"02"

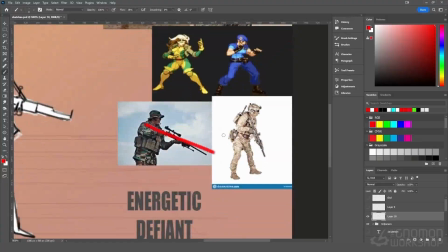What's interesting about this that I wanted to bring to my stance is the way they hold the rifle down in kind of like a resting position before they shoot.
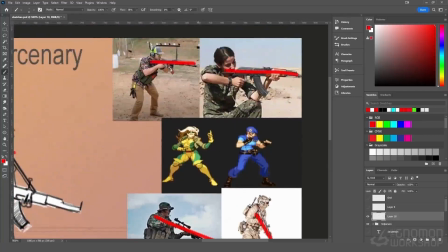This is at alert where they are about to shoot the rifle, and this is more of a resting pose.
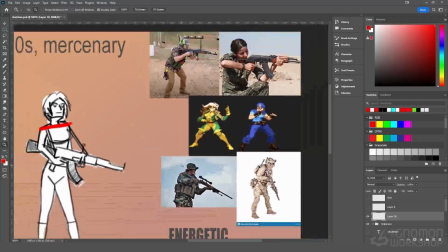So I kind of wanted to bring that flavor, a little bit of everything that I've liked right here, into Luna.
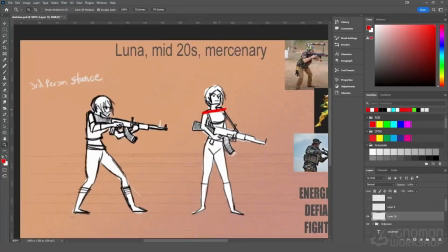And so far, I've kind of come to two conclusions. Obviously, it's not going to be, it may or may not be the perfect first try. Sometimes you have to experiment a lot more with how you're going to set up the character, what you're going to do.
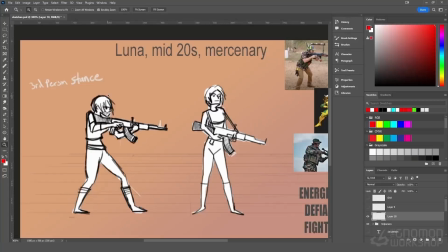Maybe some more poses are required. But just for the sake of getting this underway, I'm really feeling this one.
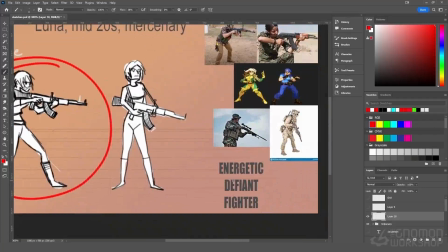And I like to put traits next to who this character is. So 3 traits are always kind of the norm for me and a safe bet. So energetic, defiant, and a fighter. She is a mercenary, so she's not straight discipline.
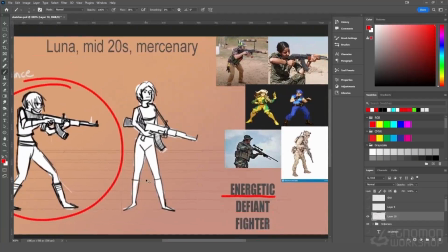She's got attitude to her. And since she's very defiant, she's not going to play by the rules.
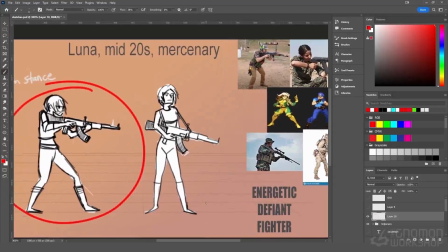She's not going to be strict by the book military. This is a mercenary, so obviously she's going to drag the gun down a little bit.
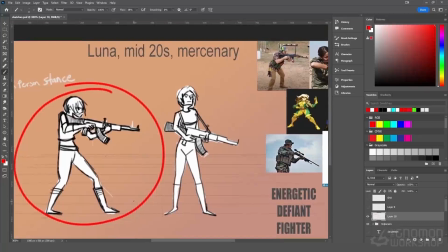And since she's a fire and energetic, she is very agile. She's very dangerous. You could tell that she's had some martial arts training background.
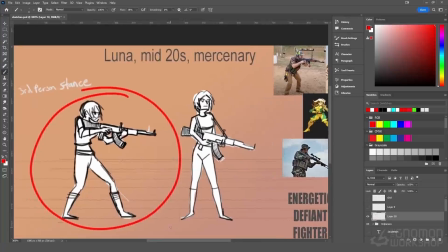Also knows how to use the weapon very fluently, but just not very tightly, not very professionally, because she is kind of like a tiger in a sense. She's untamed. And for this particular
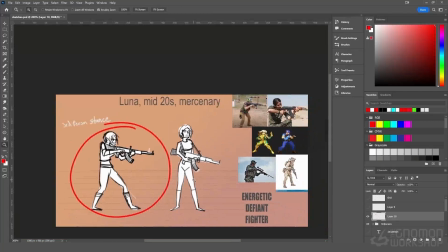melee, I want to do something special, because if you notice in a lot of Overwatch games, all the melees and the attacks that first-person shooters tend to do is go with a punch to keep the character grounded. Well, that's not this game.
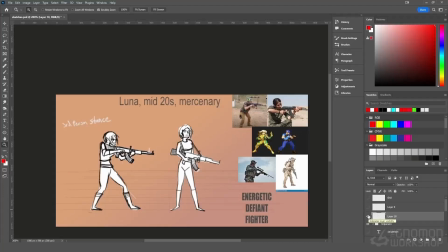We're not animating Overwatch anymore. We're animating my game. We're animating my character. So what I want to do is I want to do a kick. I feel like a spin kick would be pretty cool, pretty standoutish, and feel pretty good in the game.
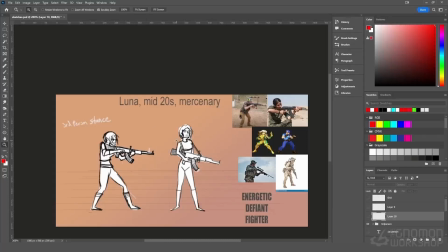When working with a kick, obviously this is the third person stance that I'm working with.
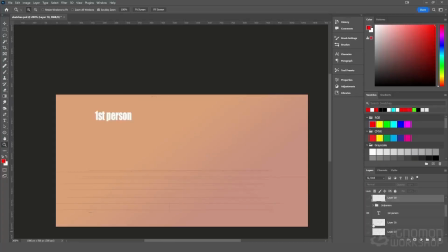And then also first person, we got to think. And what I like to do is, because we haven't gotten to Maya yet, I like to just pre-plan something that I'm looking for. And I haven't quite finished the details in these rough sketches. I thought I'd just do them right now.
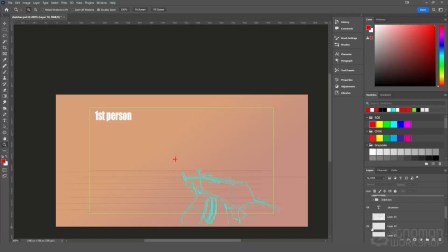But looking at a rough session of where the gun is going to be, I want to take you into how the gun should be approached and what space that we're looking at ultimately when we're playing a first-person shooter.
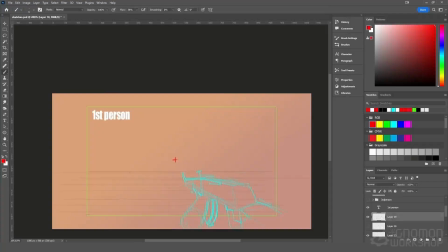The biggest thing that the player reacts to, and one of the biggest things that we have to avoid, is the fire zone. This is where your target is acquired, where you shoot. And obviously, on every first-person shooter game,
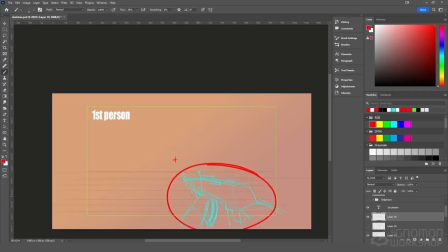we either have to the hands of the assets to the bottom lower hand corner. Could be the right side, could be the left side. You could have like another hand that's here doing its own thing,
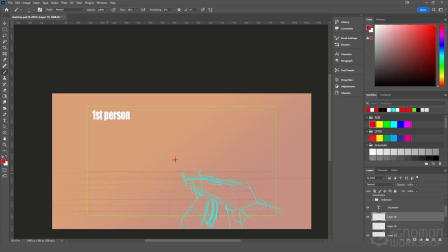or have two hands in a scene. If it's more of a fight version, you know, we have like two knuckles that come closer to screen to signify that your character is punching or melee attacking.
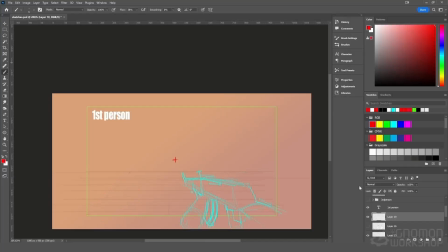So before jumping and diving really into this, we got to find a rig, since we're doing this in 3D. There's some that are limited to what the character's designs look like.
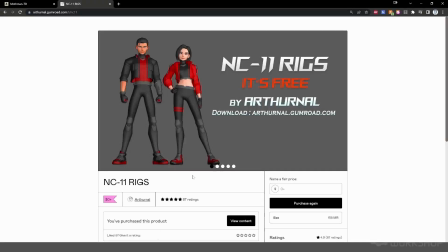And when I was searching the internet, I came across this rig too, which is really, really awesome. There's their NC11 rigs. It's free by Aethernal Gumroad.